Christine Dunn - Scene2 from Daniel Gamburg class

Very nice work
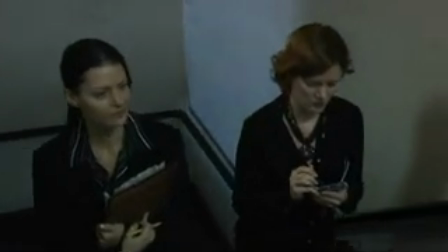[0:05] Do you remember the one about the tree falling in the forest that nobody hears?
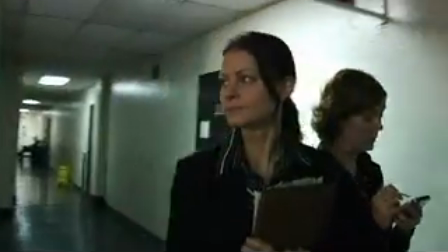[0:10] Yeah, I don't think I remember the point Eve Clarie's the point.
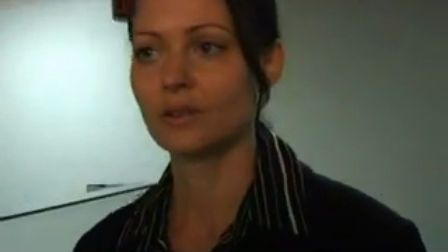[0:15] She's been missing for what a week and nobody seems to have noticed What do you make about the fact that she's using the name Becky at church?
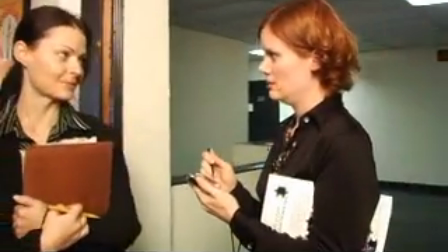[0:23] Fake name. Maybe she's got something to hide
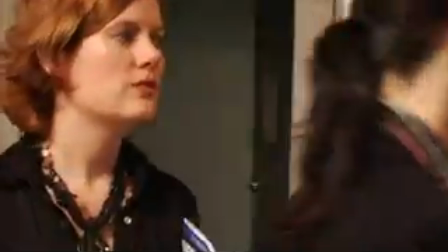[0:28] Maybe church is the one place you actually use your real name What if there's a family out there looking, but they're looking for someone named Becky?
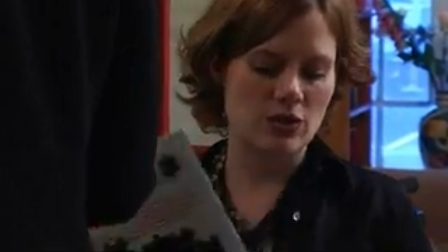[0:36] Uh-huh. I've got Social Security looking into whether Eve Cleary is a legal name change.
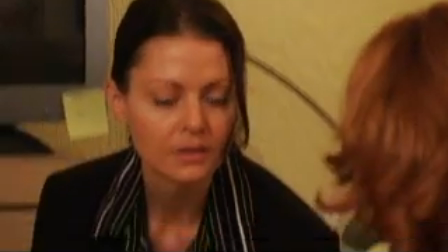[0:42] Good.
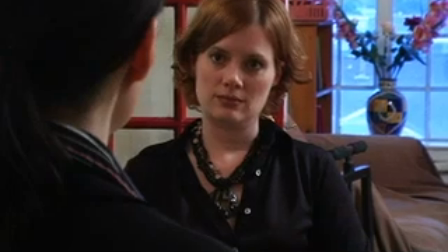[0:47] Sam Fredericks called from the Bureau of Prisons.
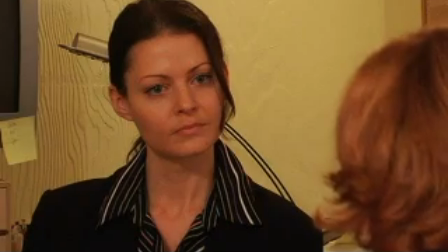[0:52] Said he'd be out of town for a couple of days, but that he'd get back to you with the information as soon as possible.
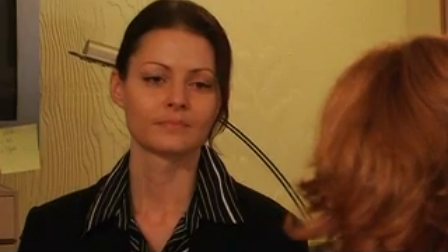[0:59] Uh-huh.
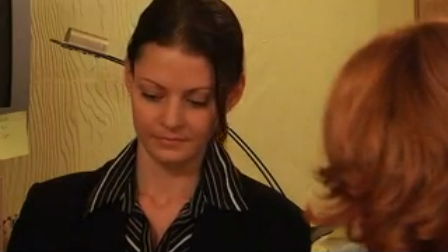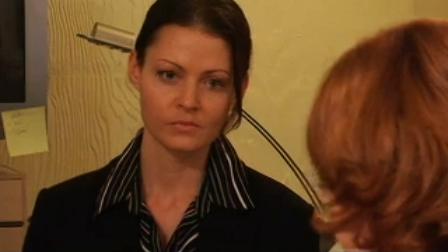[1:05] Does this have to do with the Chet Collins case? Yeah.
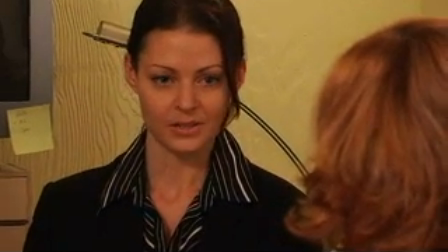[1:10] Chet's asked me to chase some stuff down.
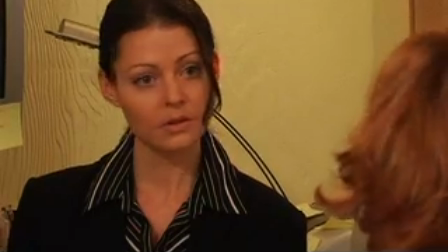[1:17] Permission to speak freely. Permission granted.
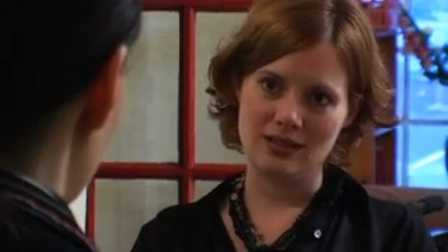[1:23] Every time Chet Collins comes in here with one of his far-fetched ideas... And I agree to check them out, I stop him from moving on with his life, I know.
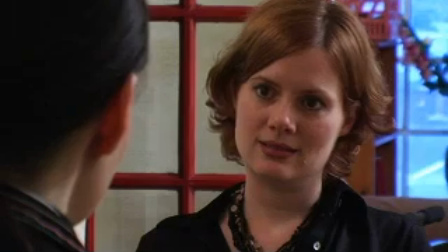[1:34] All I'm saying... What? We just give up on him?
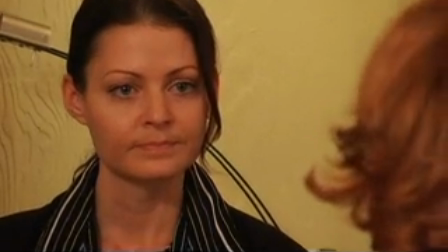[1:42] We should be honest with him. Look at the guy. Every time he comes in here, he looks like he has aged five years.
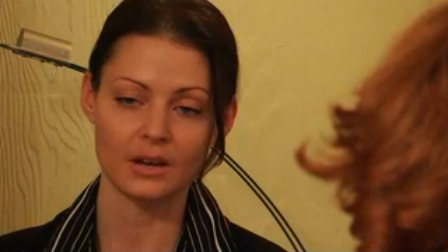[1:51] I know.
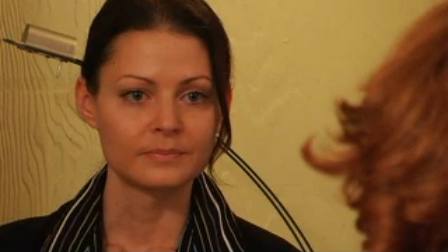Do you have Frederick's number?
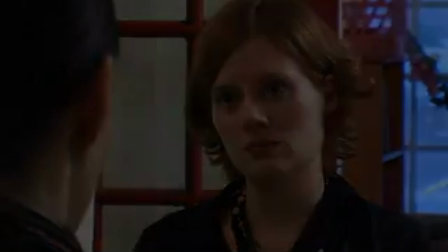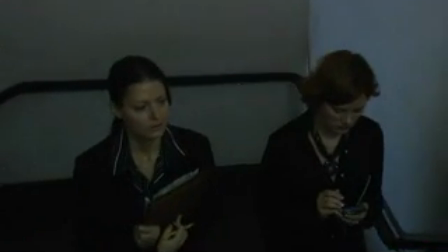[2:07]
For this scene I used the last take, which was take six.
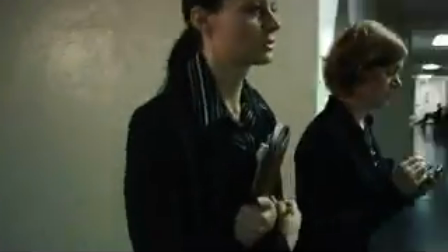[2:12]
And I cut to Kara, the second take of her close-up, right about here on action.
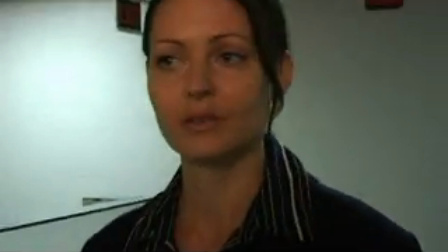[2:20]
And then back to Christine, the close-up. Then this is take two of Kara.
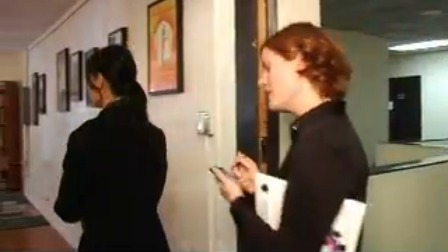[2:28]
Notice how I used her eyes to follow the cut. Very consistent, and it matched really well with the walking inside.
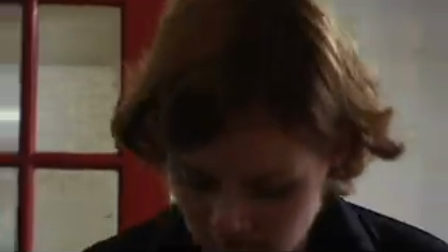[2:38]
Here is take one of Kara's close-up on the sit-down.
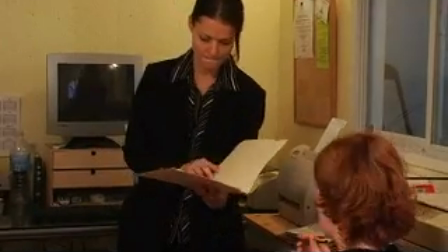[2:42]
And then I cut to Christine here, matched really well with her turning around and sitting down. and the reason why I could cut all this and the
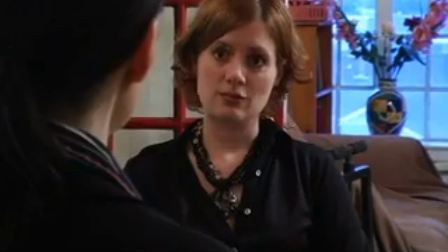[2:50]
beats worked really well is because both actors are really really consistent these are great reaction shots of Christine Christine I used take two for most of
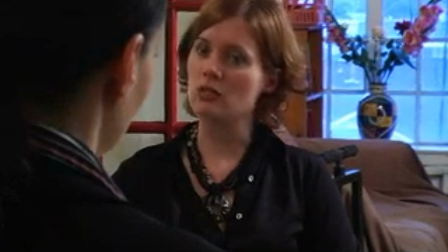[2:58]
them because there was less
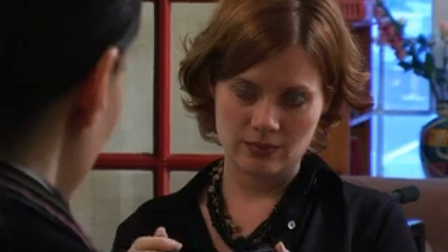[3:02]
less subtext in them and it worked really well here here you can hear it on the line mm-hmm
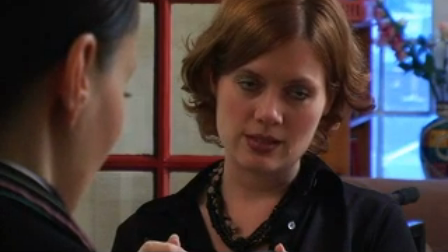[3:07]
here the inserts and great eye movement from both actors so
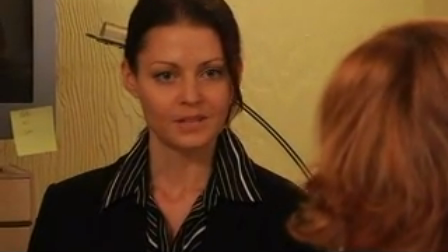[3:12]
So, because all of the moments were worked out, moment to moment,
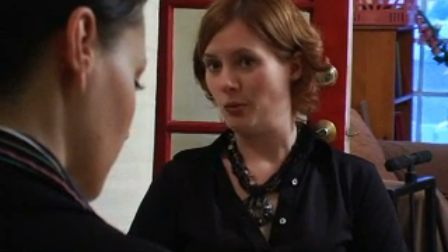[3:16]
and using the subtlety of looking at each other and blinking and using the eyes, I was just following the eyes to make the cuts,
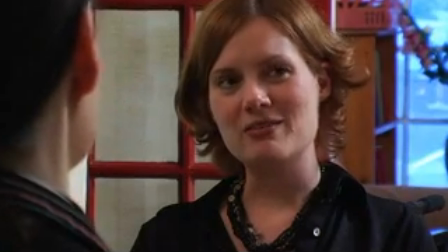[3:25]
because they were so organic, which was really good. And we'll talk a little bit more about that in class.
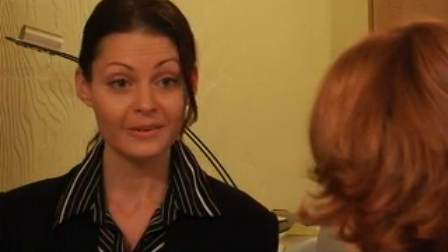[3:31] And I agree to check them out.
Very nice about not cutting each other off. It came close enough that I could actually overlap a little bit of it.
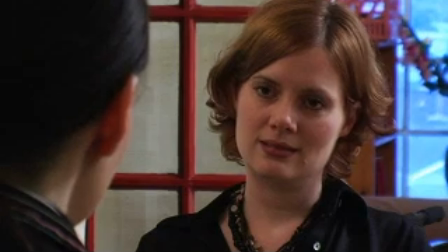[3:37]
Nice reaction from Kara.
What I'm saying, what?
And then Christine's movement, head movement, was really modified nicely for that close-up, so it's good.
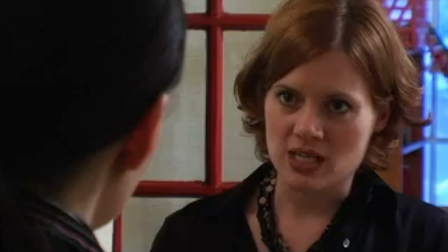[3:48]
I used that from take one for Kara because there's less air in it.
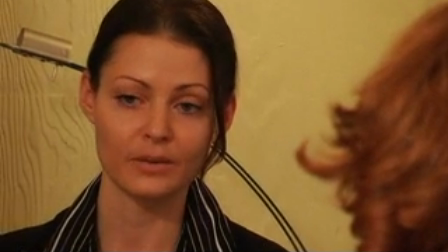[3:54]
And that's a nice reaction. This is take two on Christine.
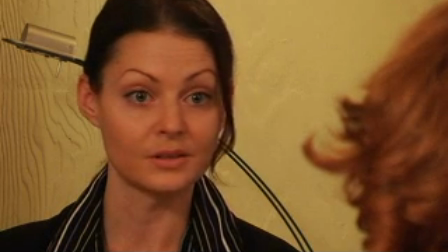[4:00]
And that's a really nice little moment that Christine took, had extra breath, had extra pause, and then Kara's reaction.
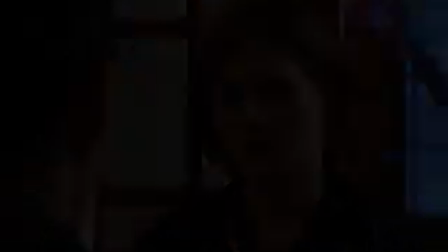[4:08]
Really good work.